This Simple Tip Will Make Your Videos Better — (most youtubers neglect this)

And this makes the music also sound very, very muffled, like it's coming from underwater. Super good tip.
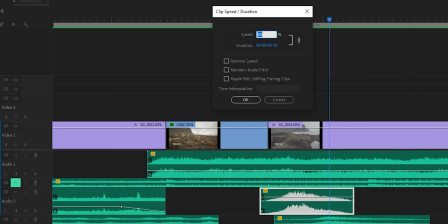(12:33)
And there are so many other ways that you can manipulate any given sound by either speeding it up, slowing it down, or finding other effects that you can put on to manipulate the sound.
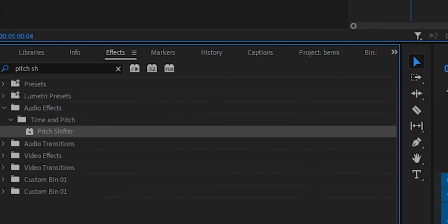(12:42)
For instance, a pitch shifter, you can make the sound more high or more low, like more bassy, so that's also something to keep in mind. And whenever I find a sound, and it doesn't have to be exactly perfect, but now within the program, I can manipulate it to make it sound just right, just the way I want it, Now before we go into the next step, I just want to do a quick shout out to my homies at Epidemic Sound.
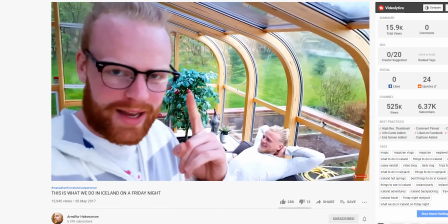(13:03)
I've been using their service for almost since the beginning of this YouTube career, basically because with their suite, is that something you say? What I'm trying to say is that the best thing for me is that all the music and all the sound effects I can get here are 100% royalty free,
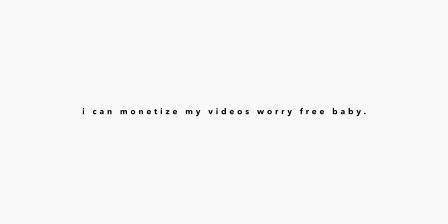(13:19)
meaning that I can monetize my videos while using that. And that is huge for me who wants to make a living while doing this, And I started right off the bat, I think I've been on YouTube now for 5 years. I started to subscribe to Epidemic Sound, I think in late 2016, because I knew that in the future, the videos that I was creating then will be watched now, and they are. So I want them to be able to monetize them in the future. So if you're new and just starting out, I recommend this service, so you can right off the bat, knowing that in the future, you're totally safe and nobody's gonna come and copy strike your video, because that's not fun, So again, there's a link in the description. It gives you 30 days free to try them out, no strings attached, and yeah, do that. Now, the last tip, boys and girls, is to use the panner, and this is huge. This is really what I think separates total noobs and those who are. I'm not going to say that I'm a professional sound designer. I'm not, but I'm a little warm in the feet. Is that even something you say? Warm in the feet? I'm warm in the feet, And that is to use the panner.
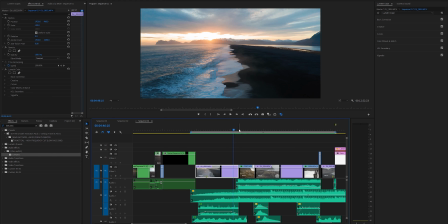(14:21)
Now, what do I mean by that? Take a look at this. This is a vlog that I posted, I think, in April, and listen to this here.
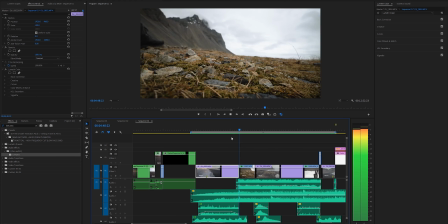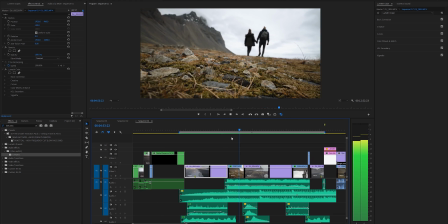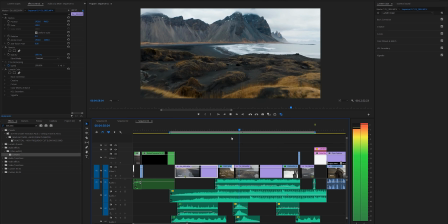(14:37)
Now, I'm not totally sure if you noticed this, but I do think that your mind registered it because this is very subtle, but it makes a huge difference. Basically what I'm doing, I'm using the panner, making the sounds shift from one ear to the other, or just in this ear or just in this ear, depending on where the music is coming from in any given scene. So here, me and my girlfriend are walking past here. Okay, we're taking a walk here.
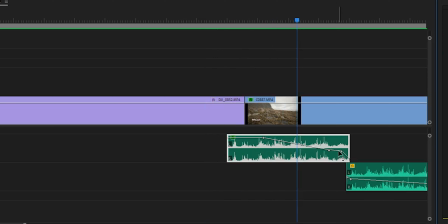(15:03)
This is these footstep sounds, and by using the panner slider, so you can either just, go to effect control and do a keyframes with panning here.
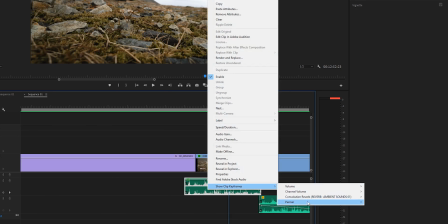(15:12)
But what I like to do, I like to go to show keyframes, panner, and then balance. Okay, and then you got these sliders here.
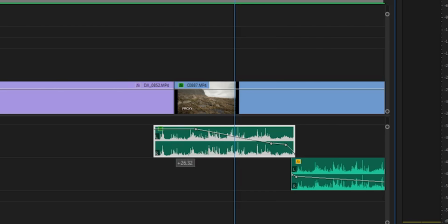(15:18)
You slide them up to minus, and now all the sound is coming from the left ear, and you slide them down to the right, and now all the sound is coming to the, right there.
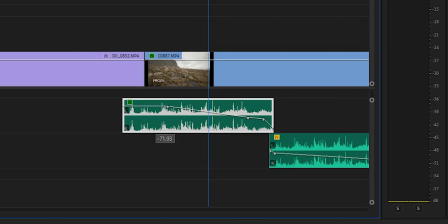(15:26)
And then depending on the dominance of it, so if it's like here, now most of the sound is coming from the left ear, because if we run like minus 60 something, but a little bit is coming from here. And then you can use keyframes to keyframe it down.
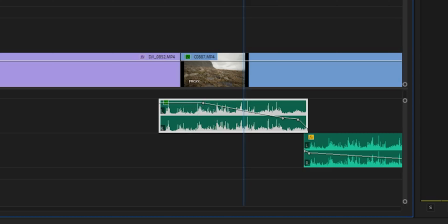(15:39)
So now the sound, if you have it from, I think I had it from minus, because we are coming in from the left.
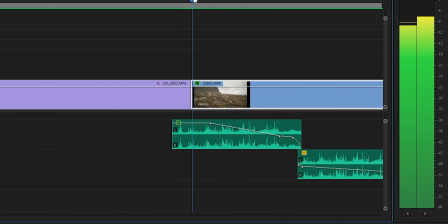(15:46)
Okay, so the mind registers here that people are walking from the left, and as we are moving across the scene, you can see here that I'm panning this down, so now the sound is coming from this ear and going more here until we pan a little bit down all the way here.
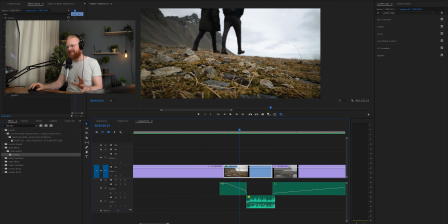(16:03)
And I think the subtlety of this is amazing. One little thing while I'm working on this scene is that here we are moving past this little subject.
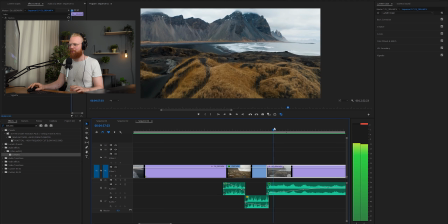(16:10)
This is just like a little bonus tip because I noticed it. And I put a little whoosh sound exactly here.
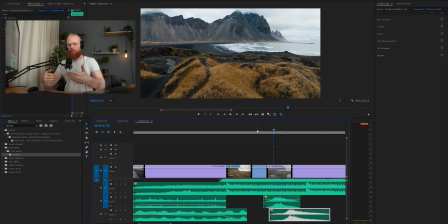(16:15)
So here and here, when we are moving across this, and it gets a little oomph while we're moving, across these little dunes here. You can hear.
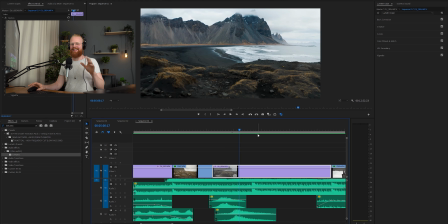(16:28)
I think that is nice.